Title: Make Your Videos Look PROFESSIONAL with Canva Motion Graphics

Ideally 3 to 5 word maximum, because we want them to make a real impact.
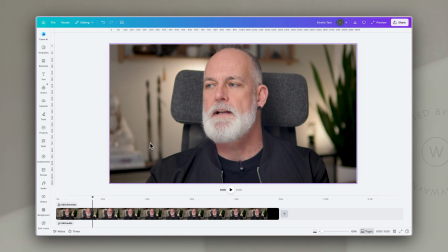(16:27)
It's not to provide lots and lots of info. And we're going to play with size and placement as we go. First, of course, we're going to listen through and we're just going to find those places where we want to highlight some of these words. Once we get to that space, just either pause your video or drag your playhead to where that is, and then just hit T on your keyboard to add in a text box.
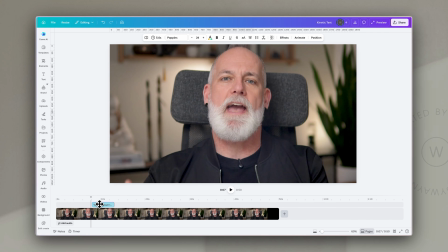(16:46)
You may need to play around with this a little bit so that the text box happens exactly as you say those words,
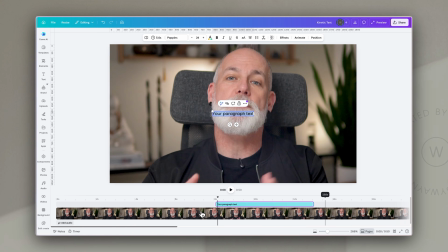(16:53)
but of course you can use the zoom in on the thumbnails to just zoom in close enough that you can refine this with more granular control to make sure that it comes in exactly where you want it. Now, as with anything else, we're going to format the text. So the phrase that I want to highlight in this video is where I say teaching and also storytelling.
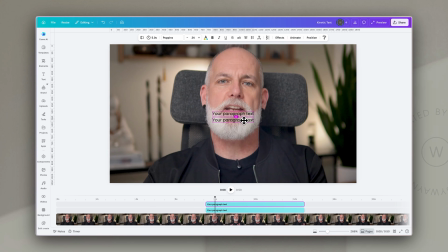(17:11)
And so I'm going to make this into 3 boxes, and I'm going to split that text across the 3.
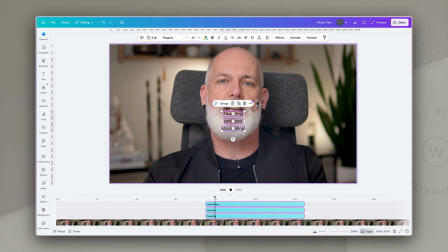(17:17)
And now I'm going to format this text. So I'm just going to highlight this and make it a bit larger first of all,
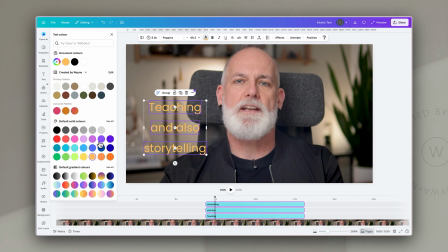(17:22)
and let's make it this orangey yellow color that is very popular at the moment on videos.
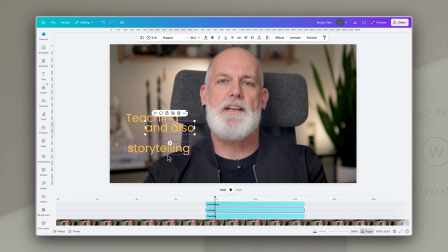(17:28)
And now I'm just going to play around with sizing and placement essentially. So we could have them coming in and staggered a little bit. You could have some of them much larger. You could play around with these in any way that you want. You could even add different fonts if that works for you.
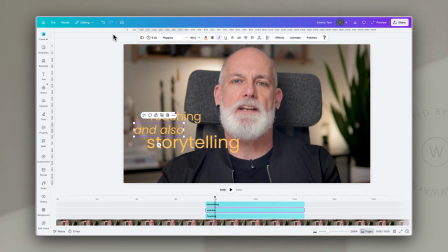(17:46)
So for example, if I just italicize this, you'll see that it gives us a very different feel.
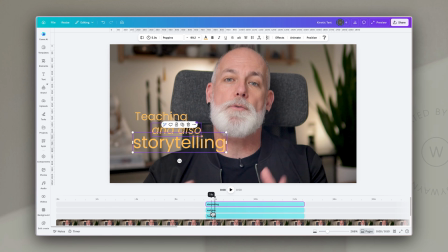(17:51)
And the next thing that you're going to do is just listen through and adjust each of these boxes so that they come in when you say those specific words.
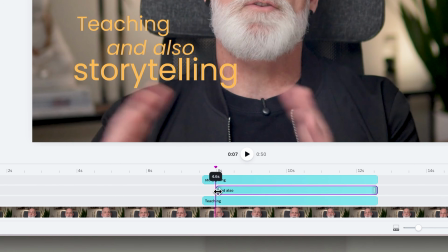(18:00)
So I say teaching and also storytelling, I want to add that text box.
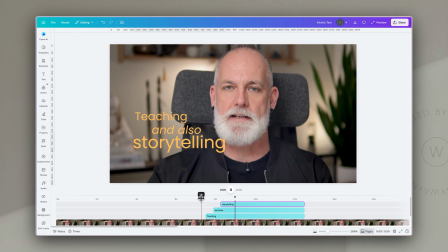(18:05)
And this takes a little bit of playing around so that you create the biggest impact with it. Now, you could just leave it without any transition or animation on it. But of course, if you want to add even more impact, you could also add some kind of animations.
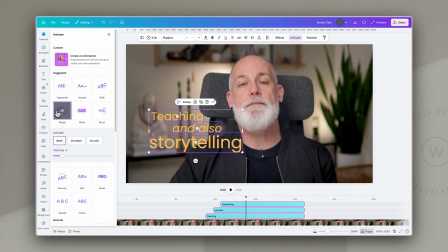(18:17)
Generally for animations, I would keep it fairly simple. Things like merge work really well.
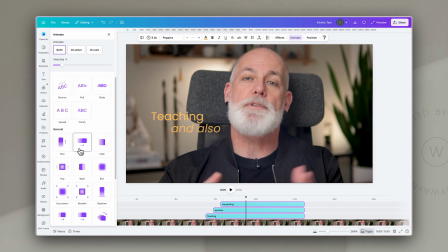(18:22)
Typewriter can be a little slow, but experiment with what works for you,
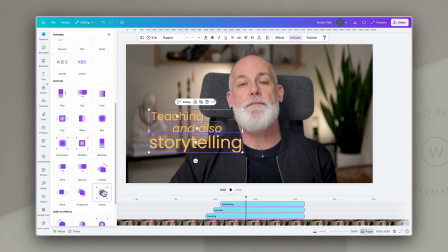(18:26)
because if you have something that's very high energy and you want a lot of excitement, you could even use something like a stomp effect, which really makes an impact and really kind of takes its place on the screen. Personally, I use really simple things like blur, and I just think that they work really well for the way that I present and my kind of content.
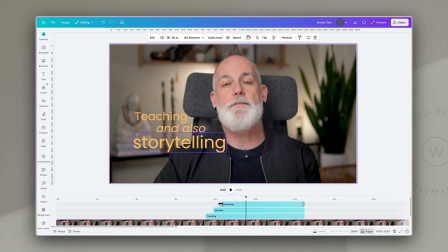(18:44)
Now the truth is, sometimes the playing around with the timing is a little fiddly,
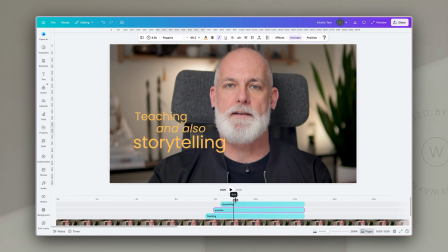(18:49)
but it's just one of those things that you have to just get used to listening through over and over so that you can see if it works for you and how it works.
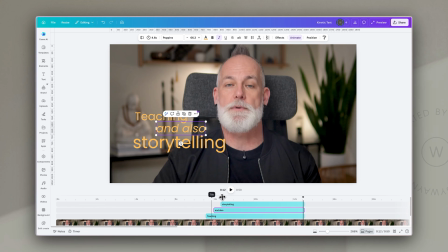(18:56)
The other thing is to make sure that all of these disappear at the same time, so that really the interest is when it starts. They just quietly disappear once they have actually made their point.
A good carousel, and with good reason.
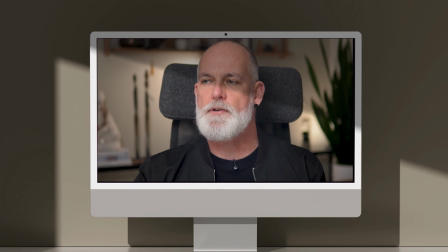(19:09) They still get extremely good engagement, and they're also good for teaching and also storytelling.
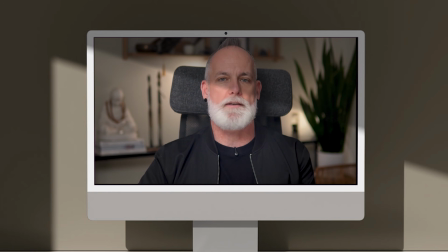(19:15) Plus, they give you multiple chances to show up in someone's feed with a single post, at least on Instagram. And so from a small business point of view, in terms of time and effort, that's a really good return for one piece of content. And once you have a process in place, carousels become surprisingly quick to create.
And this is so effective for things like Reels, And it can really elevate a video from just having captions to using text as a feature and to help to reinforce what you're trying to communicate. And honestly, that's as simple as it is. 3 motion graphic techniques that will make your videos look significantly more professional without needing any specialist software or any big production budget. You've got your animated top and tail to frame every video with your brand, your lower third to introduce yourself and add visual interest to your talking head content, and your kinetic text callout to keep people engaged and to drive your key messages home. The beauty of all of this is that once they're built, they're easy to recreate or to duplicate and use essentially as a template, and then just replace the video in the middle. You've got a reusable production pack for every video that you create. If you found this helpful, please do subscribe.